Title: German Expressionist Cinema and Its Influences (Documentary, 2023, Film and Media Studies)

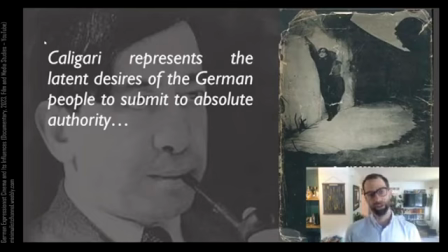41:28 Caligari is a kind of Hitler figure for Krakauer, but more importantly, the existence of the film and the story within it reveals a kind of mass attitude about authority.
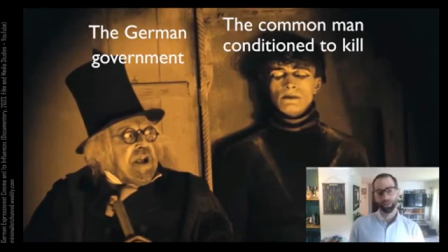41:39 So you might say that the first standard account, which says that Caligari is the German government and Cesare is a common man conditioned to kill, becomes a slightly different allegorical reading, where Caligari becomes Hitler and Cesare becomes the German people under the Third Reich.
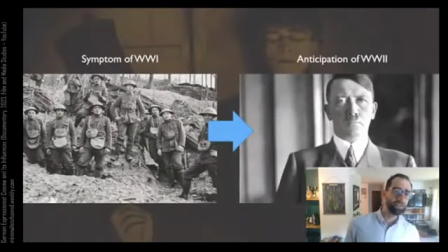41:54 You might say that the standard reading is that the film is a symptom of World War I, and Krakauer's reading is that the film reveals attitudes and latent desires that would anticipate World War II, or more specifically, Hitler's power.
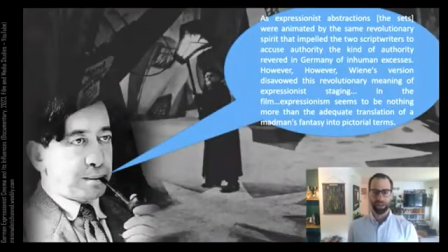42:08 And Krakauer's reading here doesn't just have thematic consequences, it also has consequences about the film's famous mise-en-scène. He says, as expressionist abstractions, the sets of this film were animated by the same revolutionary spirit that impelled the two scriptwriters to accuse authority,
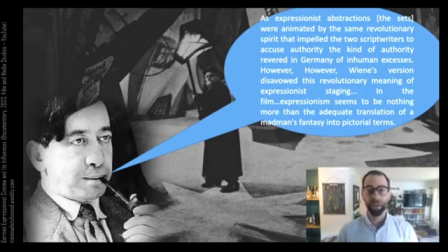42:24 the kind of authority revered in Germany, of human excesses.
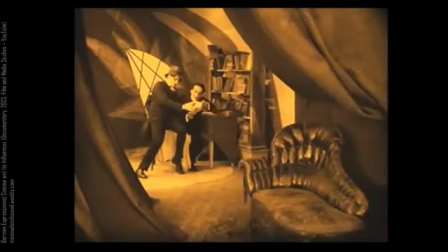42:28 He says, as expressionist abstractions, the sets were animated by the same revolutionary spirit that impelled the two scriptwriters to accuse authority,
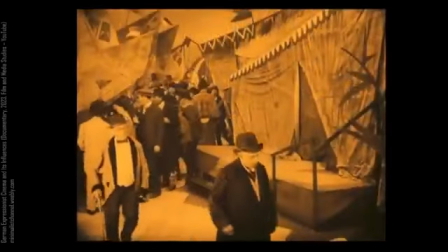42:36 the kind of authority revered in Germany, of inhuman excess.
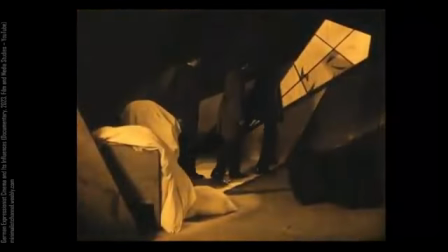42:41 However, Vina's version disavowed this revolutionary meaning of expressionist staging.
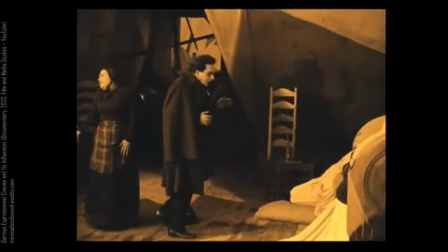42:46 In the film, expressionism seems to be nothing more than the adequate translation of a madman's fantasy into pictorial terms.
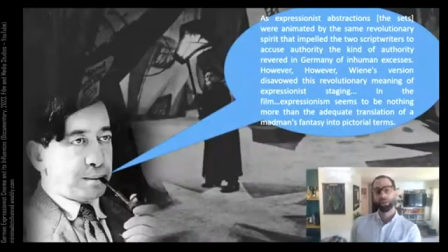42:54 In other words, for Krakauer, the framing device, which seemingly motivates the exaggerated, experimental, and geometric nature of the sets as being subjective expressions of a madman, saps those sets of their revolutionary implications.
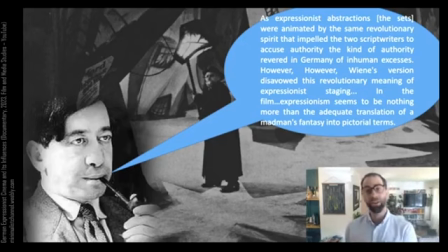43:08 It gives them a sort of realistic explanation, as opposed to subverting the norms of how we represent space in cinema.
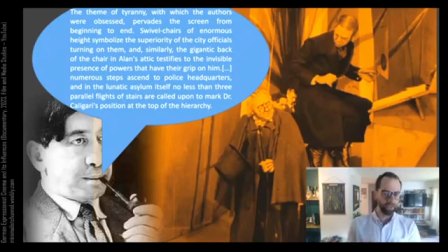43:15 At the same time, it's worth noting that Krakauer was still interested in the achievement of this film, especially its set design. He thinks the film is still very much about authority and tyranny, and that the set design has to do with that theme. He says the theme of tyranny with which the authors were obsessed pervades the screen from beginning to end.
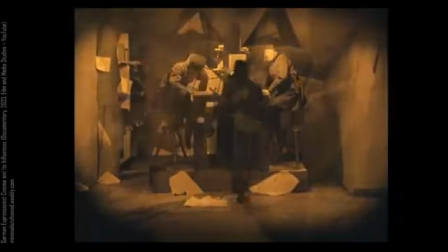43:32 Swivel chairs of enormous height symbolize the superiority of the city officials turning on them, and similarly,
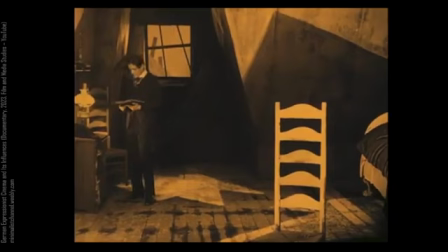43:39 the gigantic back of the chair in Alan's attic testifies to the invisible presence of powers that have their grip on him.
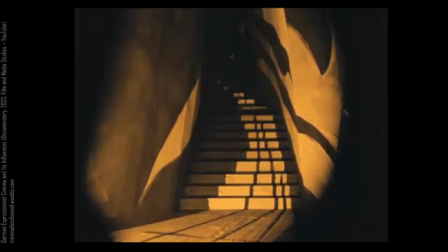43:45 Numerous steps ascend to police headquarters, and in the lunatic asylum itself, no less than
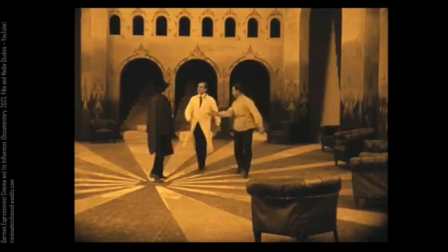43:51 parallel flights of stairs are called upon to mark Dr. Caligari's position at the top of the hierarchy.
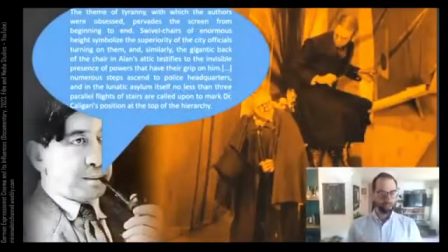43:57 So Krakauer's position is not to say that this is merely a reactionary film, but rather that the film's revolutionary ambitions are presented as a fantasy that is suppressed by the film's reality, the reality that this is just a tale told by a madman.
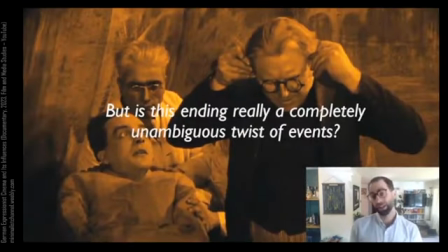44:13 So it's worth noting here that a lot of critics have responded critically to Krakauer's account of this film, for a couple reasons. The first reason, which I don't want to get into too much, is that Krakauer insists that the screenwriters were making this completely revolutionary film, when the reality is that the original script of the film,
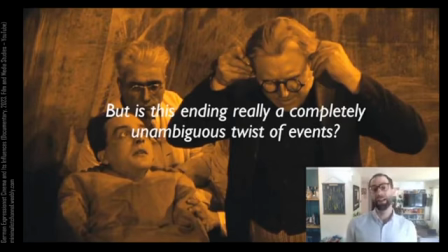44:30 which wasn't revealed until many decades later, also has a framing device that still somewhat renders the film's events as told through the mind of this character. He's not revealed to be a madman, but the film is still somewhat subjective. The second way that critics respond to Krakauer's reading is to sort of question the assumption that Krakauer is making about the twist.
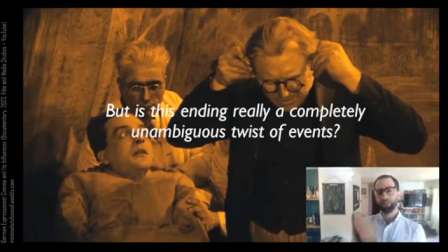44:48 You might say, is this ending in the film really a completely unambiguous twist of events?
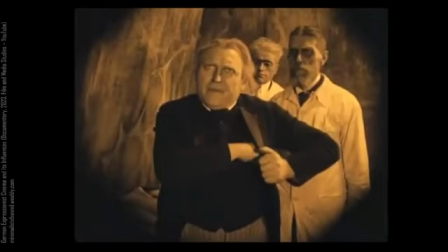44:54 If we look at this final few frames of the film, in which we kind of iris in on the face of Dr. Caligari,
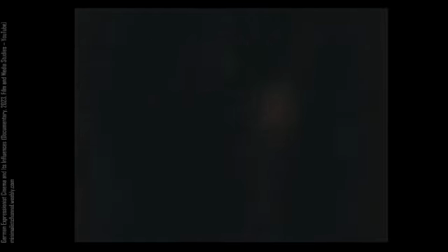45:01 who is looking a bit cryptic, or at least his virtue as a source of comforting authority and sanity might be put in question,
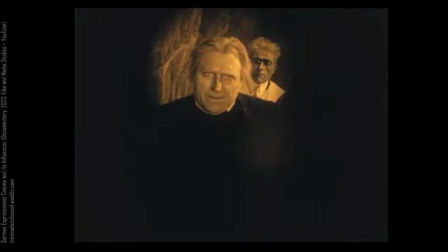45:09 right? If the film ends this way, isn't it worth asking the question whether there's some ambiguity in the film?
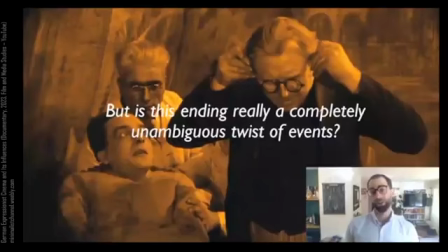45:14 Whose truth is the truth that we should accept? A handful of major critics and film scholars have suggested that the film still bears an ambiguity that would mitigate Krakauer's reading.
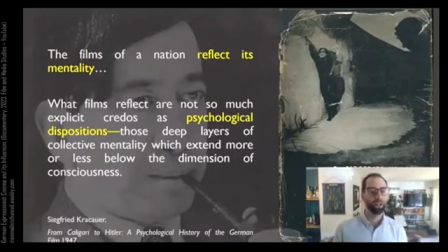45:23 But regardless of how we respond to Krakauer's reading of the film, his way of reading this film, and in fact his way of reading many films from Germany in the 19-teens, the 20s, and the 30s, is extremely influential on the discipline of film studies.